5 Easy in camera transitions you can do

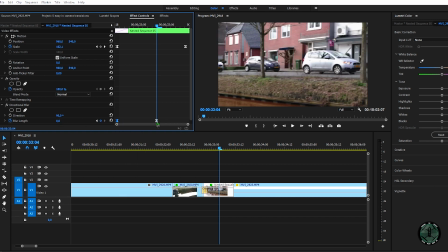9:21 ease in, go to 0, ease out.
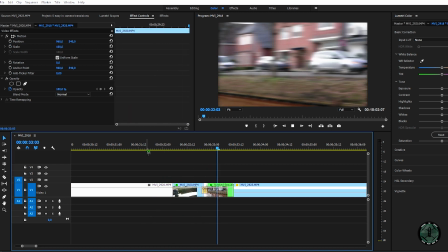9:25 And if you can see, it's a lot nicer.
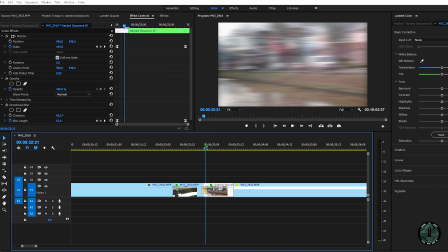9:35 This is the big transition here, but you almost cannot see it because let's try it like this,
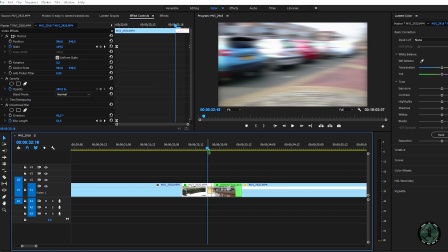9:42 because I see I stop rotating this clip around here, so you have 2 frames when it is stopping.
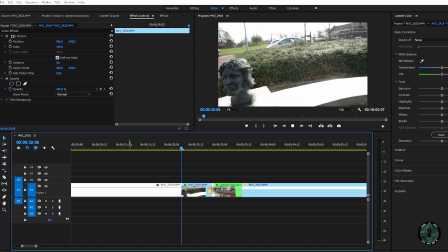9:50 So maybe it's more solid now. Let's see. Perfect transition. And you have the motion blur because it's more pleasing to the eye than you do not have it.
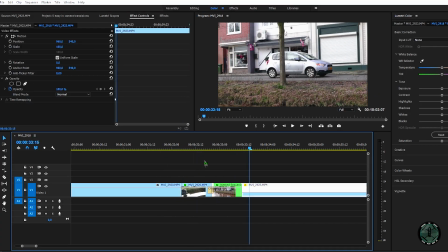10:03 Let's take them out. So if you can see, it's much harder to the eye when you use directional blur.
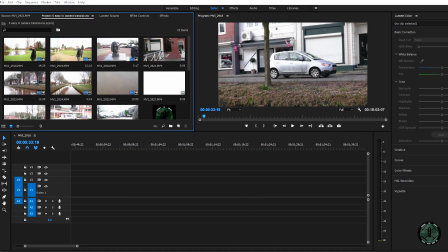10:15 Let's go into the another one. I call it From Sky to Heaven.
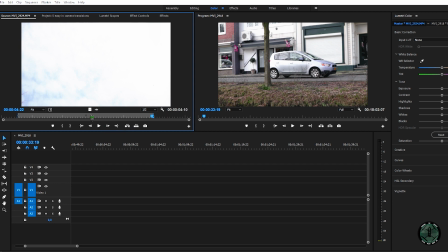10:21 Why I call it like that, I don't know. Out, pop it in, and you can do it on different ways. You can go from sky to sky, up and down, off up, and from the ground up.
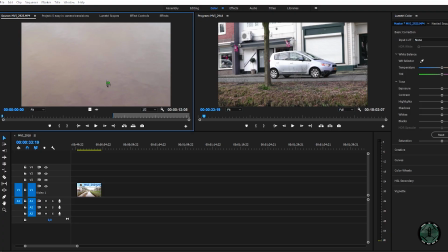10:36 So I tried it with reflections in the water,
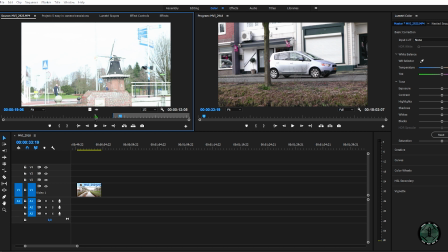10:40 but I need to change the color of the water a lot more to match it with the sky, color of the sky.
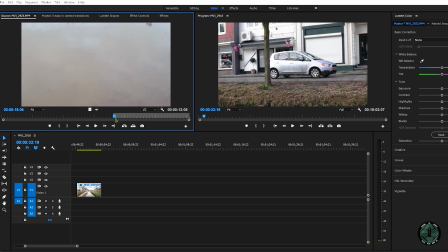10:46 You have seen that in the video, but I will show it now with sky to sky. So you can see I'm going from down up in the sky. You can see a little bit of clouds. You can see a little bit of clouds in there, but I need to make this water a lot bluer to match it the color of the sky here.
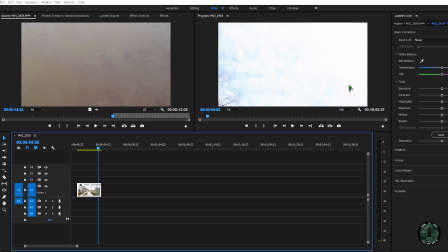11:02 You can see it's almost dark and that's almost white. So I take another one, and that's that one.
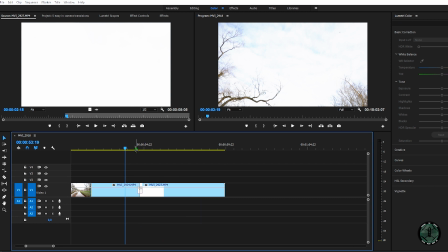11:13 Let's do that. Dissolve. It's going up. And you can see it's a lot more pleasing to the eye. This one is a little bit, let's lay that 105.1.
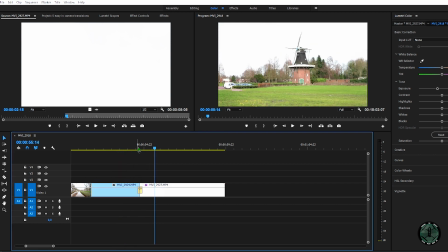11:29 Let's see how it looks now. Oh, looks it looks much nicer.
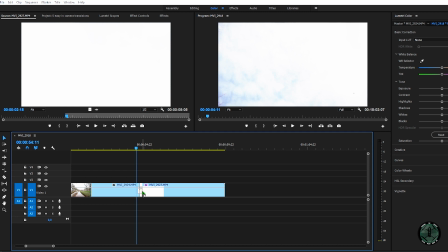11:37 You can see it's a little bit hard. Let's make it a little bit longer. Zoom in. So that's a lot more softening.
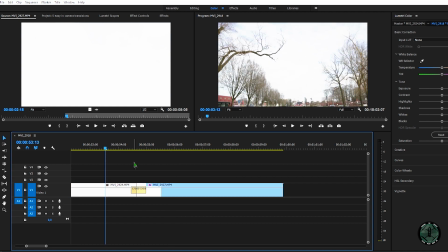11:50 I like that. But when you have completely white skies or completely blue skies, it's much more easier than with clouds like this.
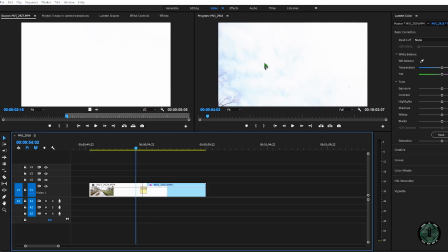12:00 You still can see here are no clouds, there are clouds, and the next one. Here are clouds and there are almost not.
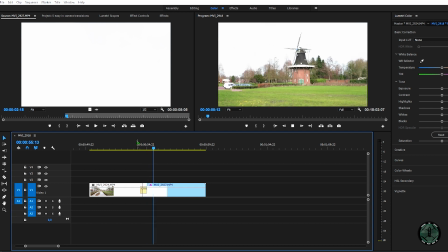12:08 You can see the transition, but it's a lot more pleasing to the eye when it is fully blue or completely cloudy.
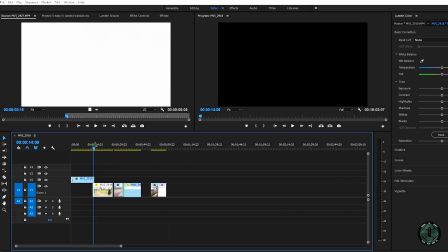12:16 That's another one. Then you get 3. The softening, you need to think about your composition. You need exactly to think how you have standing something, or when you have a tree in front and you want to shoot it somewhere else, make sure there is a tree exactly on the same place in front of it, just like this.
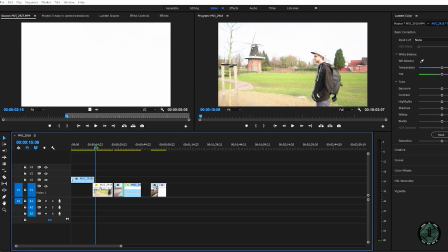12:34 It looks like I'm in front of a green screen more if I didn't wear a backpack and get a little bit more time to get myself in a place. My head is here and my head is here, so but I also standing like this, not like a tree, just like that.
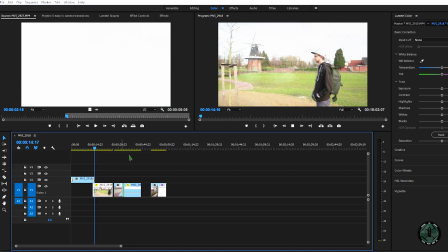12:51 So yeah, but it's still looking nice. The whip transition
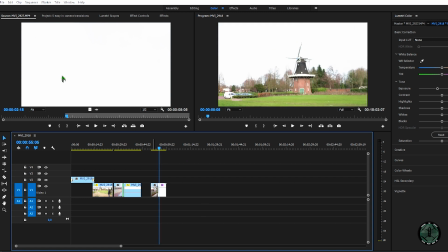12:59 and the sky transition, that are 3 you can do inside of your camera.
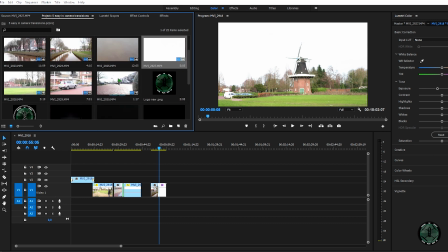13:06 Number 4 is a black.
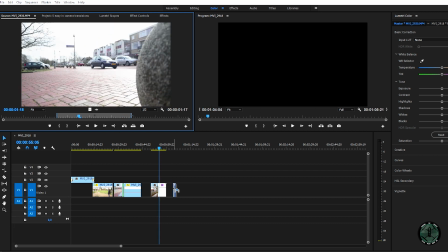13:08 I was already looking for it, so I take this one, and I got another one, but where is that one standing?
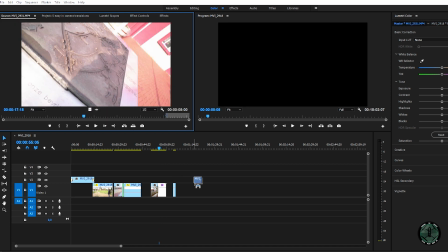13:16 Hello, are you there? Yeah, already here. So